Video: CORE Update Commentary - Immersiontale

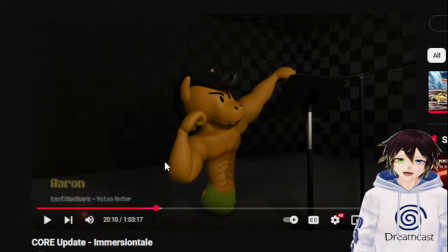45:12 But it was fun just to get kind of an idea of Aaron's movement and stuff. It's like with a lot of these animations and things, the idea was that I was bringing them in to show people that look, these characters are finally being animated.
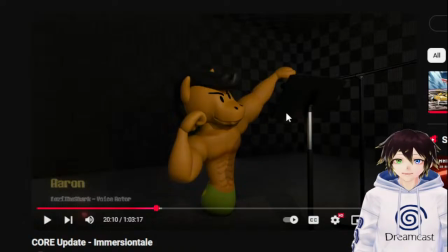45:29 This is kind of what I think they would move like, or this is how they're gonna be doing idle poses. We finally get to see them actually come to life, even if it's only just like very very small stuff at the moment.
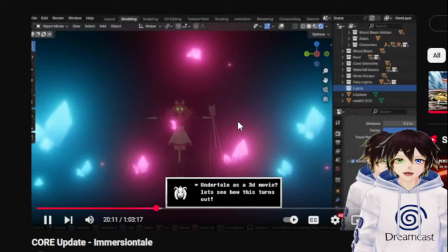45:43 Oh, so that was fun.
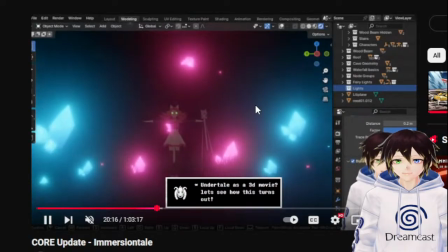45:45 Just showing off that potential and being like, look, just wait in future until we get all of them moving around a little bit more crazier.
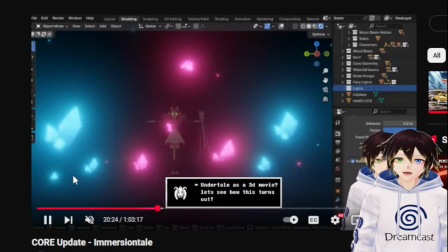45:54 This is fun as well. I thought people might take offense to this because of it not being totally 100% accurate, because I know some people have mentioned it before, but it's like when I mentioned about the secret trans flag in the background, I know people have turned around and gone, but wait, where's the white?
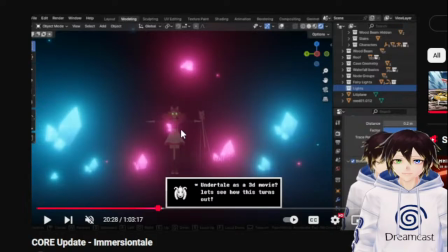46:12 And it's like, well, Mew Mew's meant to represent the white bit in the center, because of her being the character that's transitioning. So you can see it there. It's snuck in. I don't know whether people again will take offense to that.
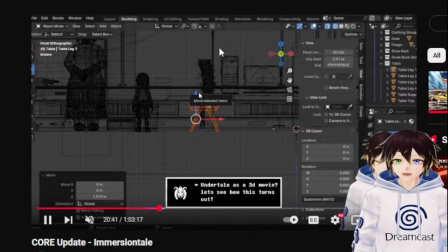46:27 I hope they don't, because I spent like a while setting that up and making sure that that was good. I do like that in terms of like environmental storytelling there as well.
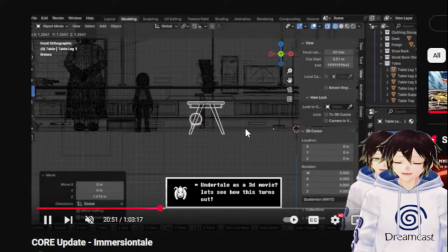46:45 And then we've got the explanation that I had to do, which is like, okay, so if I want to do the core, I've got to do Heartland, and if I want to do Heartland,
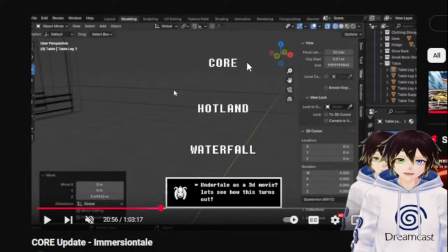46:54 I have to do Waterfall because they all connect to each other. That's crazy. That's just been crazy, like just showing that visually, just to help beat that into to understanding. Are you kidding me?
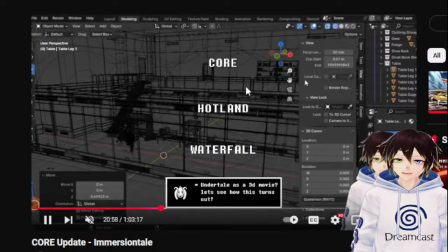47:10 Says Memes. Hey Memes, you just came in at this time. I'm literally just doing like the behind the scenes style stuff, like dev commentary, so it's all good.
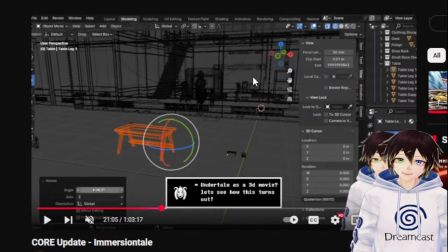47:19 But yeah, this is where I was doing the lab as well. I'm not gonna go too much into. No, I'm not yapping about Holland yet. I'm not gonna do too much about the lab here because that gets covered in the lab's separate behind the scenes video.
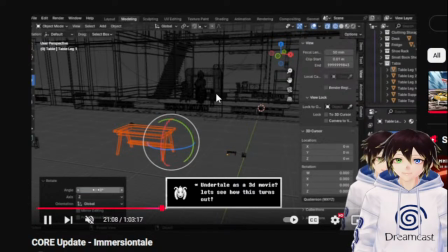47:36 I'm just happy with how it looks at the moment. Like it's so fun to go around that environment finally.
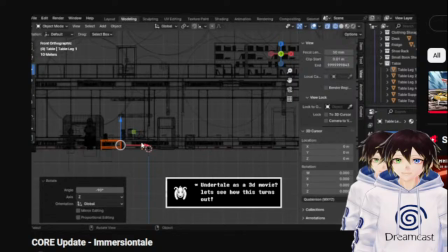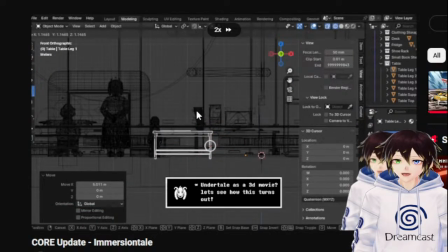47:50 I'll just skip over this bit. Mew Mew's model.
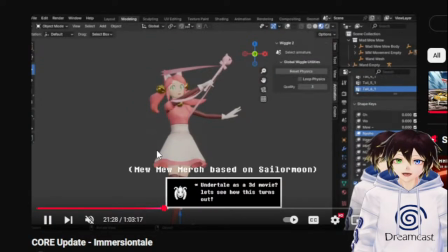47:55 I'm so glad we got the model from Mew Mew. So happy with it.
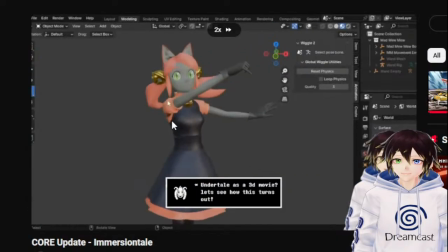48:00 I remember when we posed this on stream, and then did the inverted version.
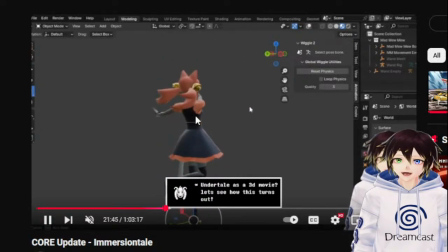48:07 For anyone who doesn't know about this, I spent a long time editing the back of this and making it better because there was actually a lot of effort involved in changing textures and where they were placed because of the difference between models, but
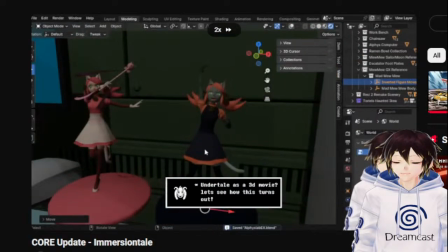48:24 I got it right, so it was fun to do that and then pose it.
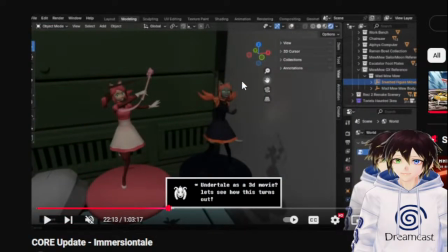48:31 That's a reference pose to another show, but I've not told anybody about that yet. I think I alluded to it in the behind the scenes.
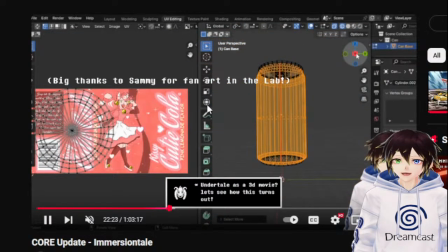48:42 Here's Sammy's artwork. I really like Sammy's artwork.
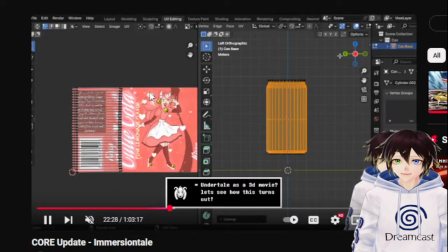48:46 I've said this like multiple times now, but I really am thankful we got this done because it's again another
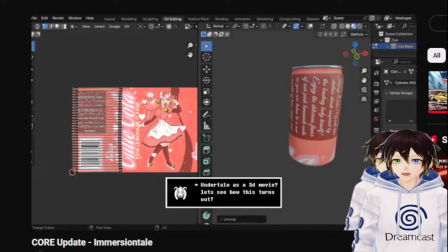48:53 like little bit of involving the community in the project just for the sake of enjoyment.
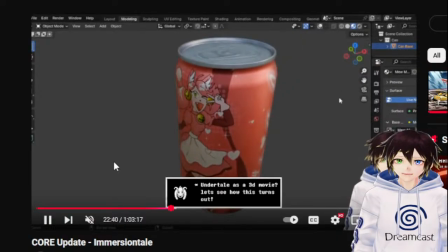48:59 I think the problem that I have at the moment, He-Man.
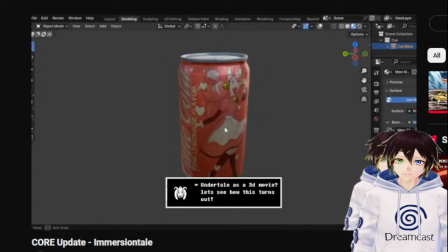49:04 I think the problem I have at the moment is that a lot of the community just think that I'm just like so focused
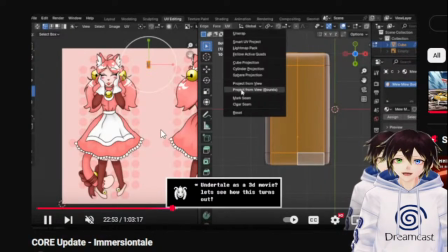49:12 on the work that I don't want to hang out and just chill and talk about Undertale or whatever.